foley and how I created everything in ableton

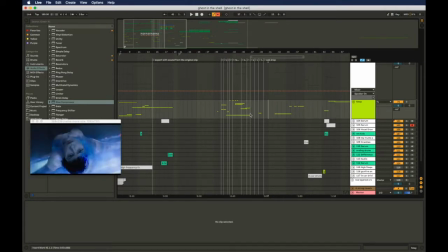Unlike just doing a normal film clip, there's just so much going on, and because of that I need to constantly update it to keep it interesting,
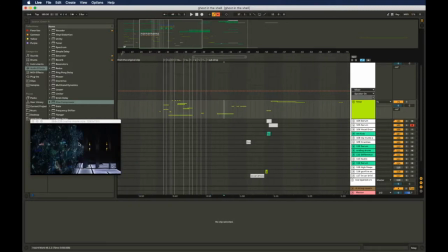otherwise it just gets boring for the watcher. Same thing here, it goes back into action, and then it breaks into, all of a sudden he's in the car, and this doesn't go on for that long, and then it keeps going, and it's constant mood switches.
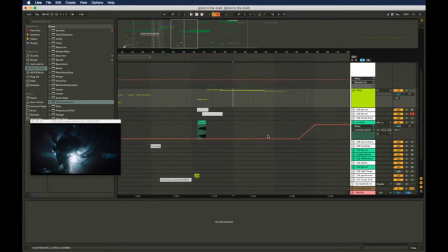For explosion effects, I've had to get a little bit creative.
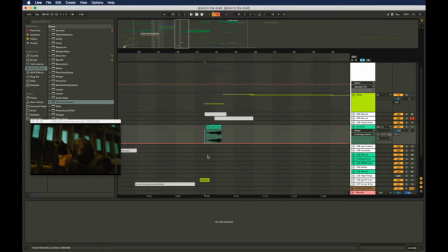My favorite thing for sort of explosion effects is to get a kick drum, and like a electronic kick drum, but you can also do kind of a recording in theory, and drench that with a bit of reverb,
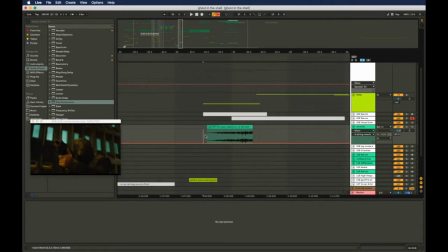and then freeze that reverb, and then reverse it, and then you get left with this kind of like really grumbly mess, which acts as a really nice tail for an explosion.
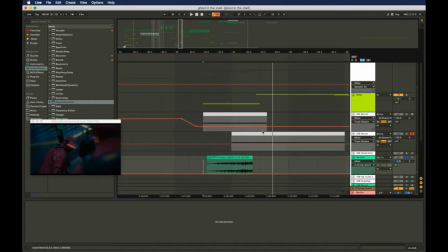A bit like that. It's a lot better from a distance with a bit of reverb on.
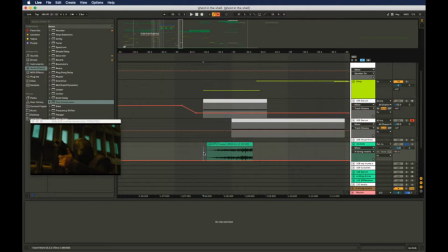If this was like an explosion from a distance, this would sound a lot more realistic.
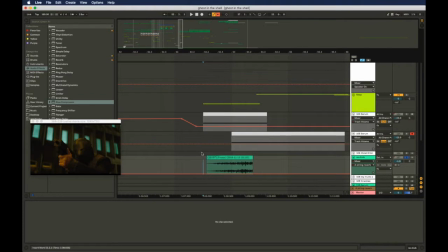But when you combine this with like a normal kind of reverby low pass kick drum, it can sound a little bit like an explosion.
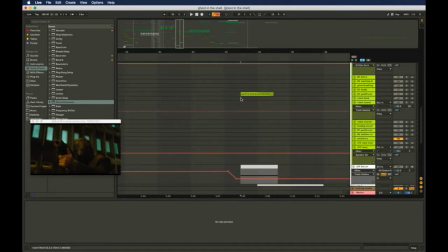So let's have a look at what we've got layered on here. So this is a recording of some glass breaking,
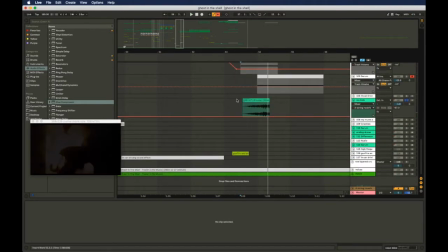like that, playing in time, all layered up with this effect here.
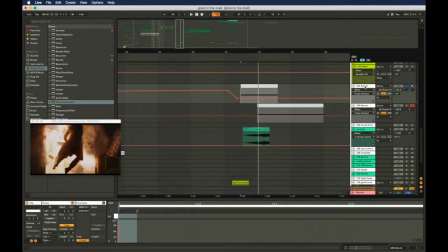Oh yeah, this is a sine. What's it called? This is a sine wave going down.
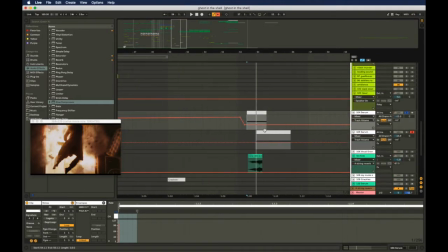From watching the original video, I noticed that this is actually a really common thing that they do. They will get what film scores do. I mean, is you just get a normal synth, any synth really, and you open up a sine wave.
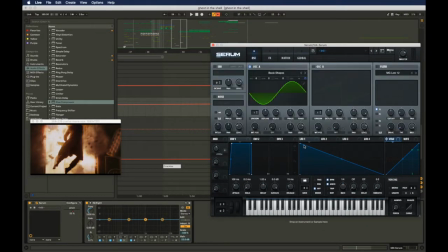So sine wave here, and then you get an LFO or an envelope or some kind of modulator here. I think I've done this with a modulator. Yeah, I have. And then you just modulate the pitch of it.
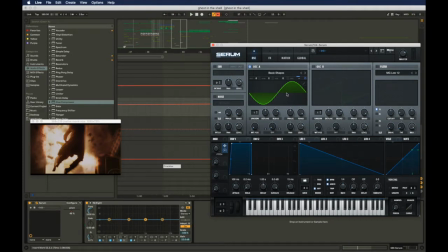And the reason why this is nice is because it's a really nice way of giving impact in like cinema environments, which is appropriate for this kind of thing, because it's, it's a film. That people who are watching this,
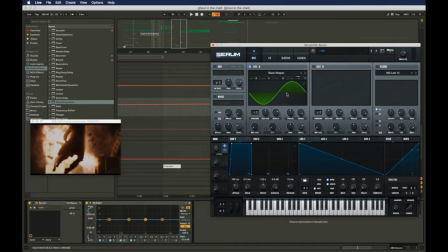mostly you want it to sound brilliant in these really huge areas like cinemas that have all of this equipment that is possible to drive really low frequency sounds.
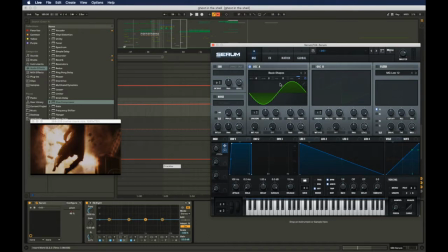So by doing this, you can completely put emphasis on any sound, as it's just going to be vibrating the room alongside playing the sound. So I've done that here. So adds just a lot more kind of like a lot more body to the kind of explosion effect.
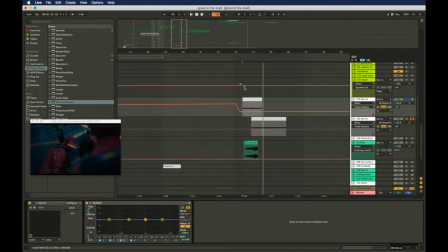So after that,
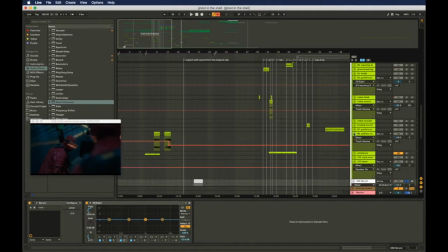here's a thing that I had to, which I found to be the easiest way of finding good sounding gunshot effects, and it is a little bit ridiculous, but it worked, and it worked pretty well.
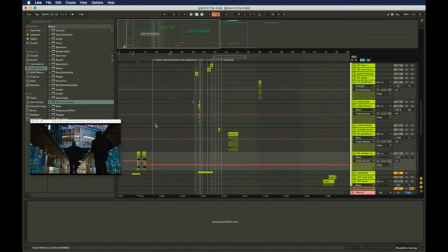What I did is that there is a game that I play on my computer called Counter-Strike, and it's a shooting game, and because of that, there's all sorts of different weapons in the game,
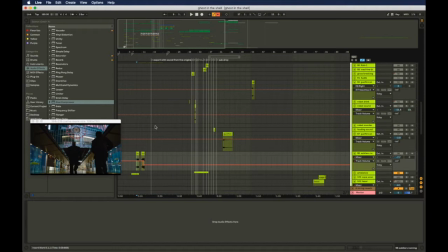and they all have different sounds from when you shoot with them. So what I did is I went on that game independently and used Audacity to record the sound of my in-game. And then I went into a really quiet area of the game and then shot a few bullets.
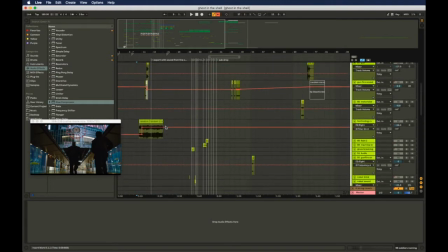And then I got this long wave file of just sound effects of certain guns being shot.
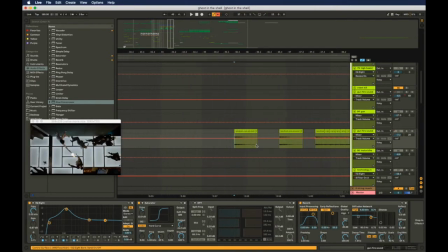And I've just managed to do all sorts of just things like this, like EQing to boost the lows and then distort it a little bit here. Because when you're shooting a gun and you're really close to it, it's going to sound really distorted to human ears.
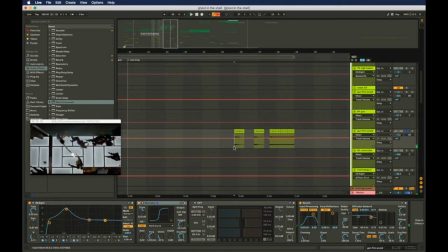So, for example, that's a pretty good sound effect, and I just stole that straight from a game. You can see, I believe these ones have been pitch shifted down.
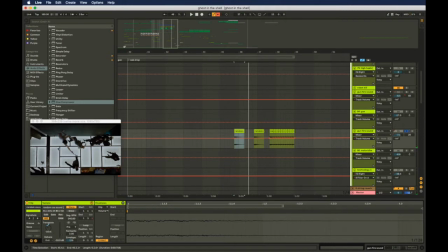So it originally did sound differently, but I pitch shifted it down for this bit because this bit is in slow motion, and it has also been warped here, you can see. If we go to this one, this is the only gun that
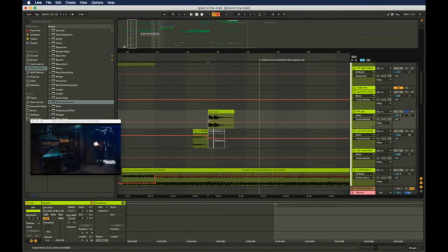I actually took from the internet and didn't actually use from that game. If I did have to do my own recording for gunshots, I would probably use like a stapler or something like that.
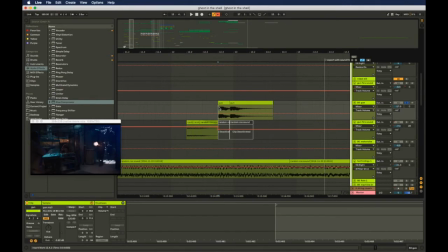The only downside, and one thing that I would probably change if I had to do this again, is I would create sends to send these gunshots into with a bit of reverb, because it does sound a bit unnatural how I've done it here, because there is just no tail to this first gunshot. See, I've done it again here.
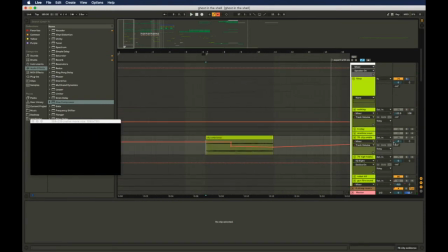All of these sound effects that I just happen to be recording, like, I feel like this all relates back to sort of your day-to-day life and things that you hear and you just pick up over time.
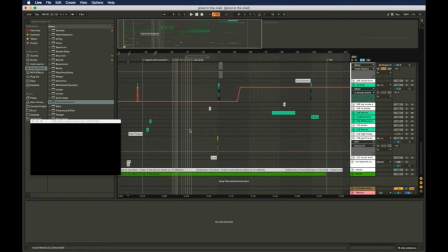Like, just once you watch this video enough, when you're just working on the movie scoring side of it first, after you watch this so many times, you get to the point where you think to your,
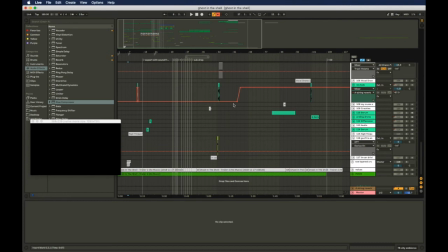like, random sounds that you just do to your day-to-day life, you just think it could work, and that is what happens with a lot of things like this.
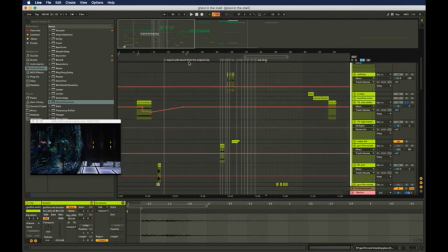I just decided to use these gunshots just because I was playing one time on this game and thought these gunshots are actually really good. I could put effects on these and use these in this video because they are appropriate. They sound like they would work.